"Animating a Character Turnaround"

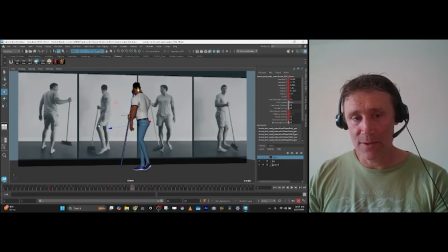And now I have these different camera angles to kind of check it, how it's working. And then as he gets around, it steps, and then you have your final position. So it's a short animation.
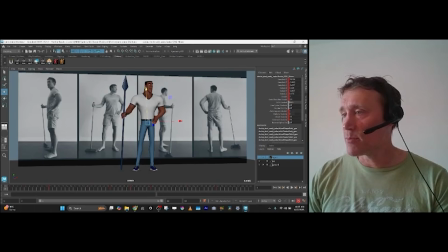And then what I kept in mind as I was blocking this out is what's happening in the body, and using the reference as a guide, but not following it verbatim. So it was important to have this breakdown here for me, which is kind of an ease into the head turn.
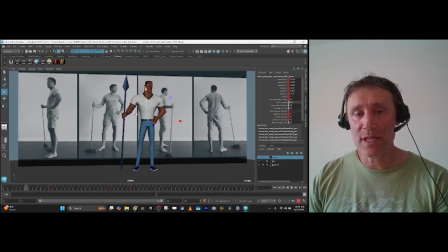And as you can see, nothing much is happening here. And then this one is the main weight shift, because I'm going to be turning over. I'm putting the weight onto this leg completely. So that way he can lift this leg, because if you're going to do a weight shift in real world space, you know, if you have your
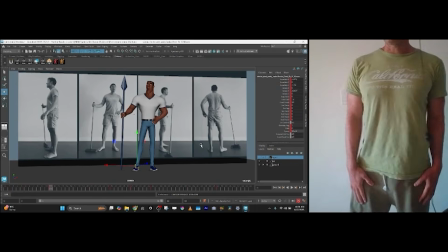your weight on this leg, you know, I have my weight all on this leg, and I want to lift this leg, I have to move my weight to this other leg, so now this leg can be lifted.
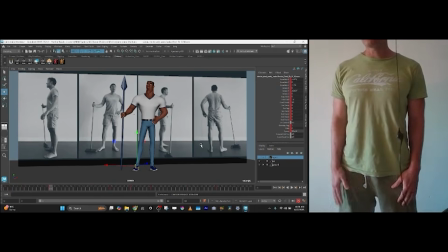Because if I try to lift this leg with my weight on it, I'm just going to fall over.
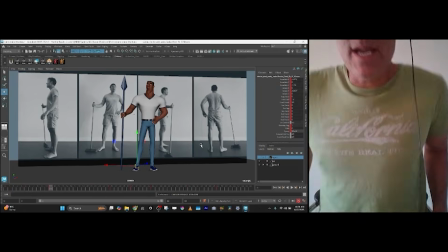And this is a common, you know, mistake that students make when they're animating, is they start moving stuff around without figuring out where their weight is.
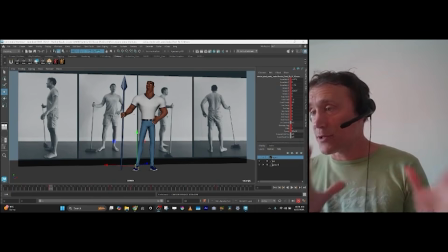And there's multiple ways to move your weight over that leg. You can like translate your body over it, or you can lean your body over it, right?
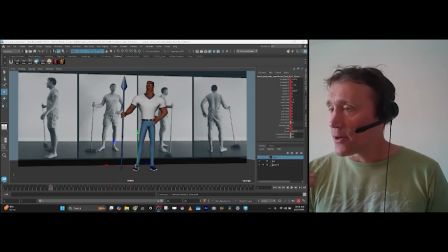Or you can slide your foot back under the body weight. So there's multiple ways to make this happen. This animation is not too crazy mechanically. It's a fairly simple turn, but I just wanted to exaggerate that in the reference.
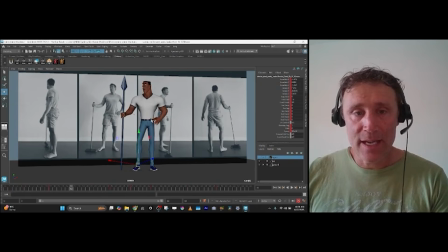So then this is where the hand releases and he starts to move over.
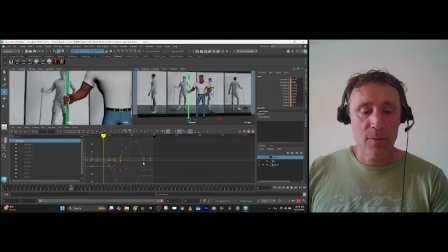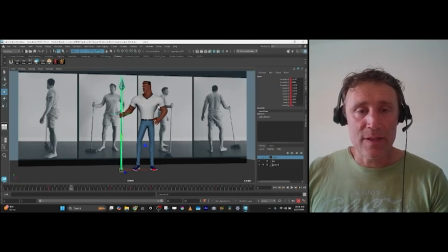And you can see that the spear is just starting to move. In my reference it was a mop, and then here now the weight has transferred because of two things. Not only has his hips moving over, and his body, you can see, is leaning this direction, right?
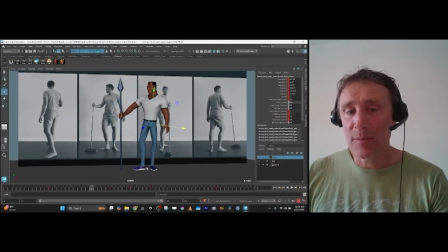So there's a lean this way, because if I have his weight back here, he's not going to be able to put his weight, he's not going to be able to lift this back leg. This back leg here, this leg is holding all the weight now. So his weight needs to go forward onto this leg. And the other thing that's helping that is the actual pivot of this foot. You can see where this foot is here.
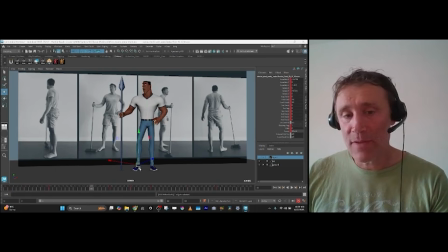So it's pretty far away from his center of mass. But as it pivots over, now it actually comes screen right under his mass more,
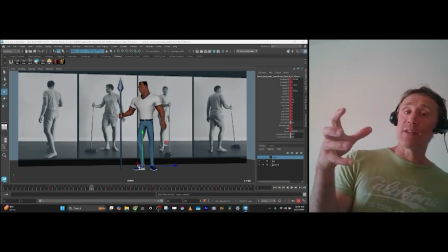along with the combination of him moving his body weight over to screen left over it.
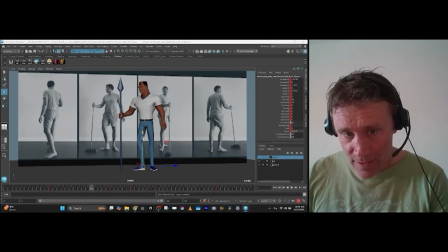So now as you look at this animation pose, you can see it's centered pretty well over that foot and completely goes on top of it here, which allows this leg to lift up.
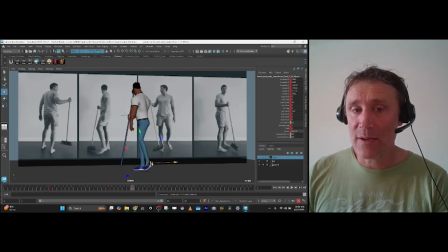And now this leg is in the air on this breakdown, right? This breakdown key, as he pivots around himself and then plants this foot.
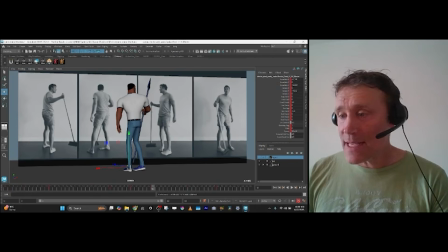And when he plants this foot, you can see this back foot starts to lift up. I just used a little foot roll here, and you can also use this twist control, which is kind of nice when a character is pivoting, right?
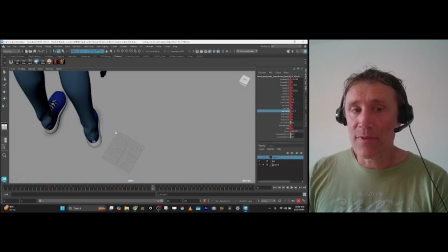So you can start to like do this type of thing. I didn't do that much, but I did a little bit.
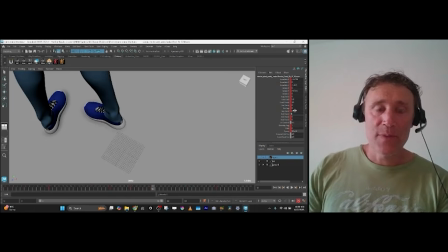Here it's 0, here it's 17. If I did it 0, you can see his foot is quite pigeon-toed and it looks a little bit awkward.
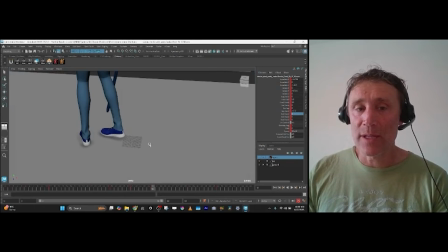So just adding a little bit of that twist from here to here really helps that feel. But what's happening is his toe is still planted in the same spot, right?
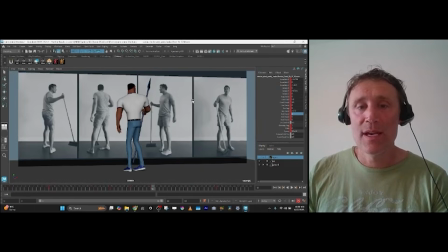The ball of the foot is in the same spot. So there's still weight on that foot, but it's starting to lift. And then now as it goes into the next transition here, which is a breakdown we don't have, so we can add this here.
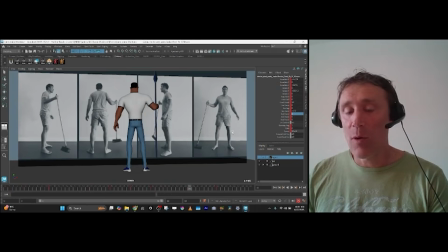Now it's going to pivot over, right? So here you can see it actually lifts up.